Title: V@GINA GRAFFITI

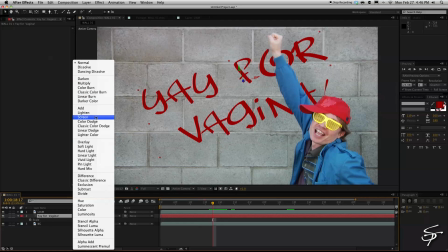4:18 His arm's now going over the top of it. So let's change our text layer to a classic color burn just so it looks like it's kind of burnt into the wall more.
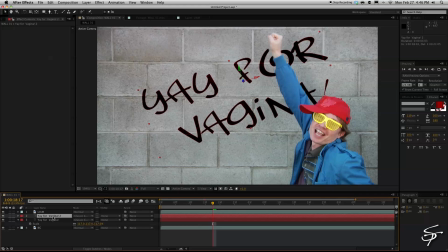4:25 Then I'm going to duplicate it by hitting Command D and then selecting the layer underneath it, and we're going to add a fast blur to it. And we're going to blur this out so we get more of a spray paint effect on this layer.
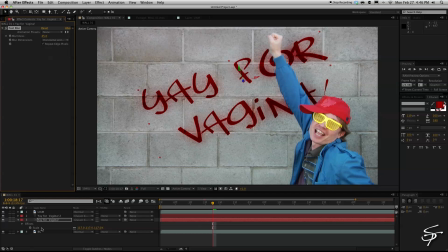4:39 And maybe bring the opacity down a little bit on the top layer so it doesn't look too crisp, clean, and perfect, because spray paint would be a little bit more probably random.
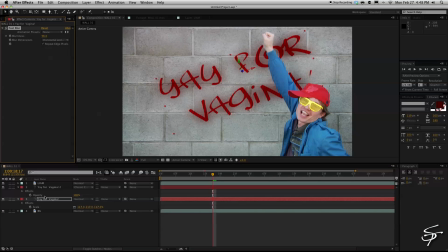4:48 Another thing you can do is you can also duplicate the blur layer again, maybe even expand the blur even further. And just messing with these two blur settings, you can get some good looking results. Try to get this spray paint effect. You can mess with the different opacities of these three layers as well.
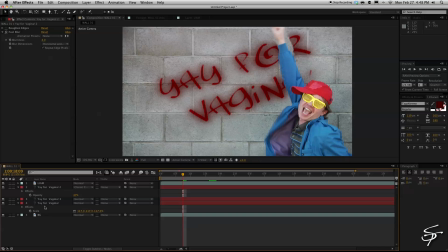5:06 Now you can see here I got a little area that, you know, may be a little bit of a defect. I can always go back into that roto layer and fix that to clean that up a bit. But we're going to move on here. Keep going for the tutorial's sake. I'm going to change this top layer to main text, and you can just do that by hitting enter and typing in whatever you wish.
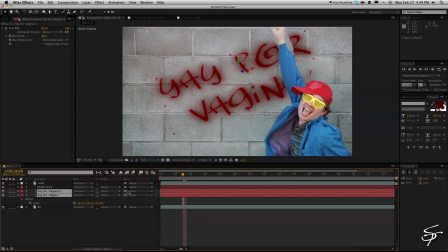5:24 And I'm going to grab both of these blurred layers and parent them to our main text. Now you see if we go to move that main text layer, all three of those layers will move in unison with each other. So now I'm just going to add a new adjustment layer, maybe come over to here to these presets and throw on this 90s look,
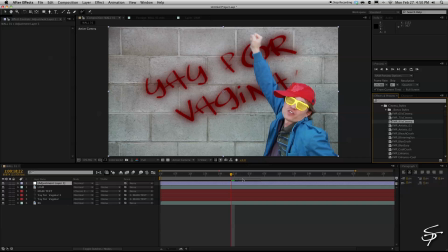5:43 because this is supposed to be an early 90s music video,
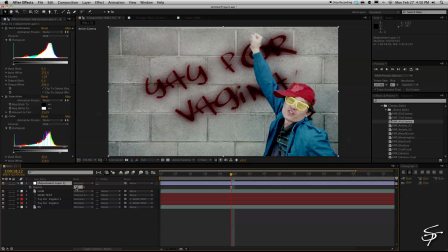5:45 and maybe bring this intensity or the opacity of this layer down to about 50% here, just so it's not so crushed. About 66 is good, okay. And then let's add another adjustment layer.
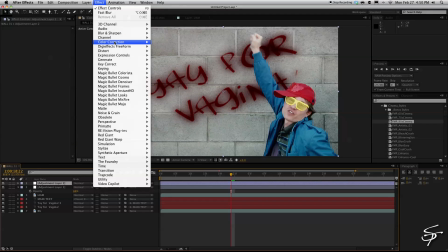5:59 And I'm just going to throw a curves layer on here, maybe brighten this up a little bit.
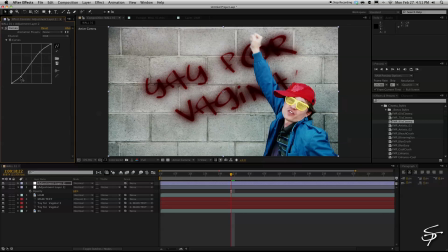6:05 Kind of give it a little bit of contrast so it looks like it's really burned in on that wall. We'll add a new black solid and just make a new vignette here by double-clicking on the ellipse tool and invert it and feather it.
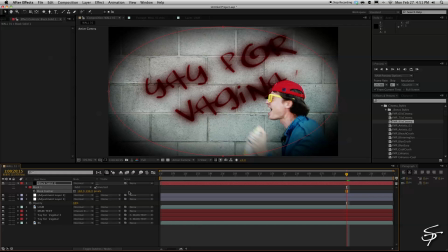6:17 And then just change the opacity here, bring it down so it's not so intense.
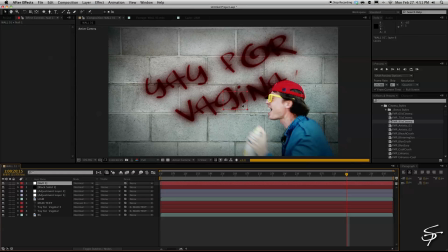6:22 Next, I'm going to add a new null object. And what this is going to do is I'm going to come over to our presets here. There's a package here from Video Copilot right here. There's a lot of different things in here, but right now we're going to be using the aftershake. And what that's going to do is it's going to add this handheld effect to our footage.
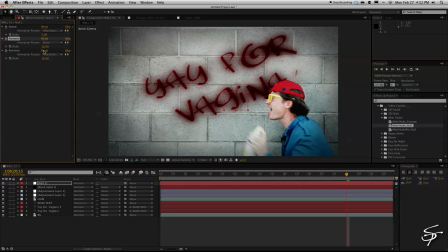6:40 So we're going to apply that to our null, and then we're going to bring down the amount to about 12, bring down the rotation, and then change the speed down to about 3. What we're going to do is we're going to select all of our layers that we want to move with this handheld effect, and we're going to pick whip that to the null.
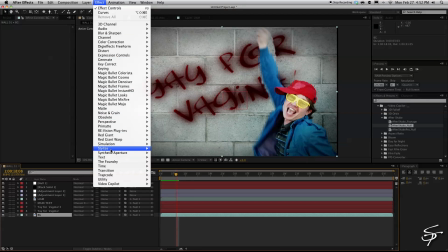6:57 And then lastly, we will go to stylize motion tile.
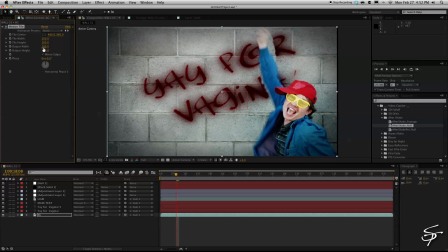7:01 We're going to add a motion tile to our background, mirror the edges, and bring the height and width about to 125. And now you'll see that'll get rid of that side edge, because when you add a handheld effect, the frame is going to wiggle a bit and you may lose your edges.
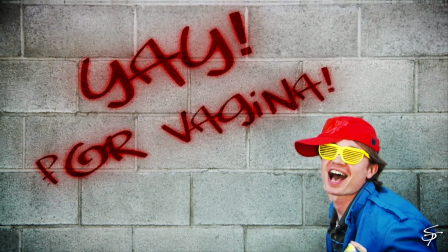7:16 So this will prevent that from happening. So now you can see we have this nice handheld effect. Real quick, looks like it's spray painted on the wall.
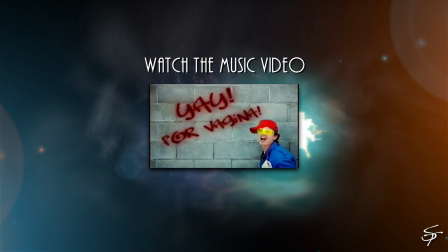7:22 Check out this music video. There's another interesting thing that we did with this.
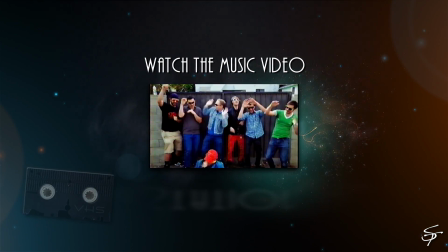7:26 I actually put this out to VHS and then ingested it back in before it was
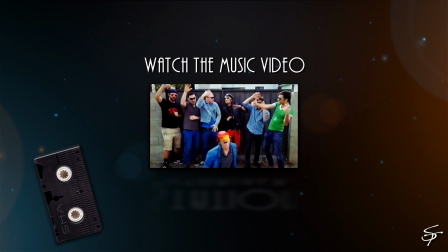7:31 uploaded to achieve that authentic early 90s VHS look.
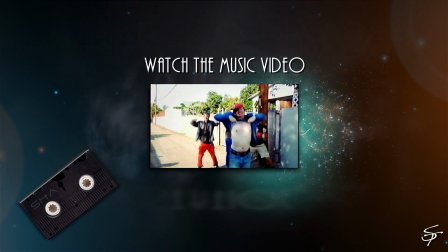7:36 And you know, you could probably try and attempt to do that with plugins and whatnot, and maybe some,
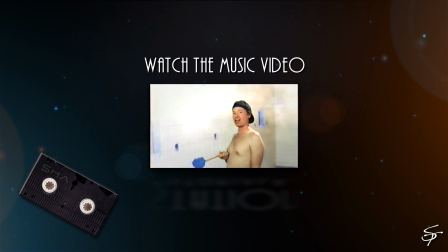7:41 you know, bad TV and add some grain or whatnot, but there's really no better look than real.
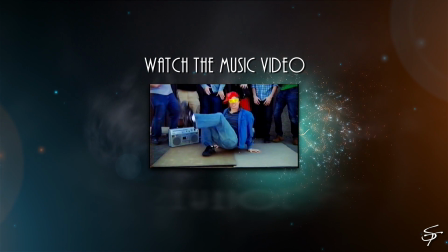7:46 So that's what we did, and check it out. All right, guys, I'll catch you next time. Thank you for joining me, and thank you for watching Station Tutorials.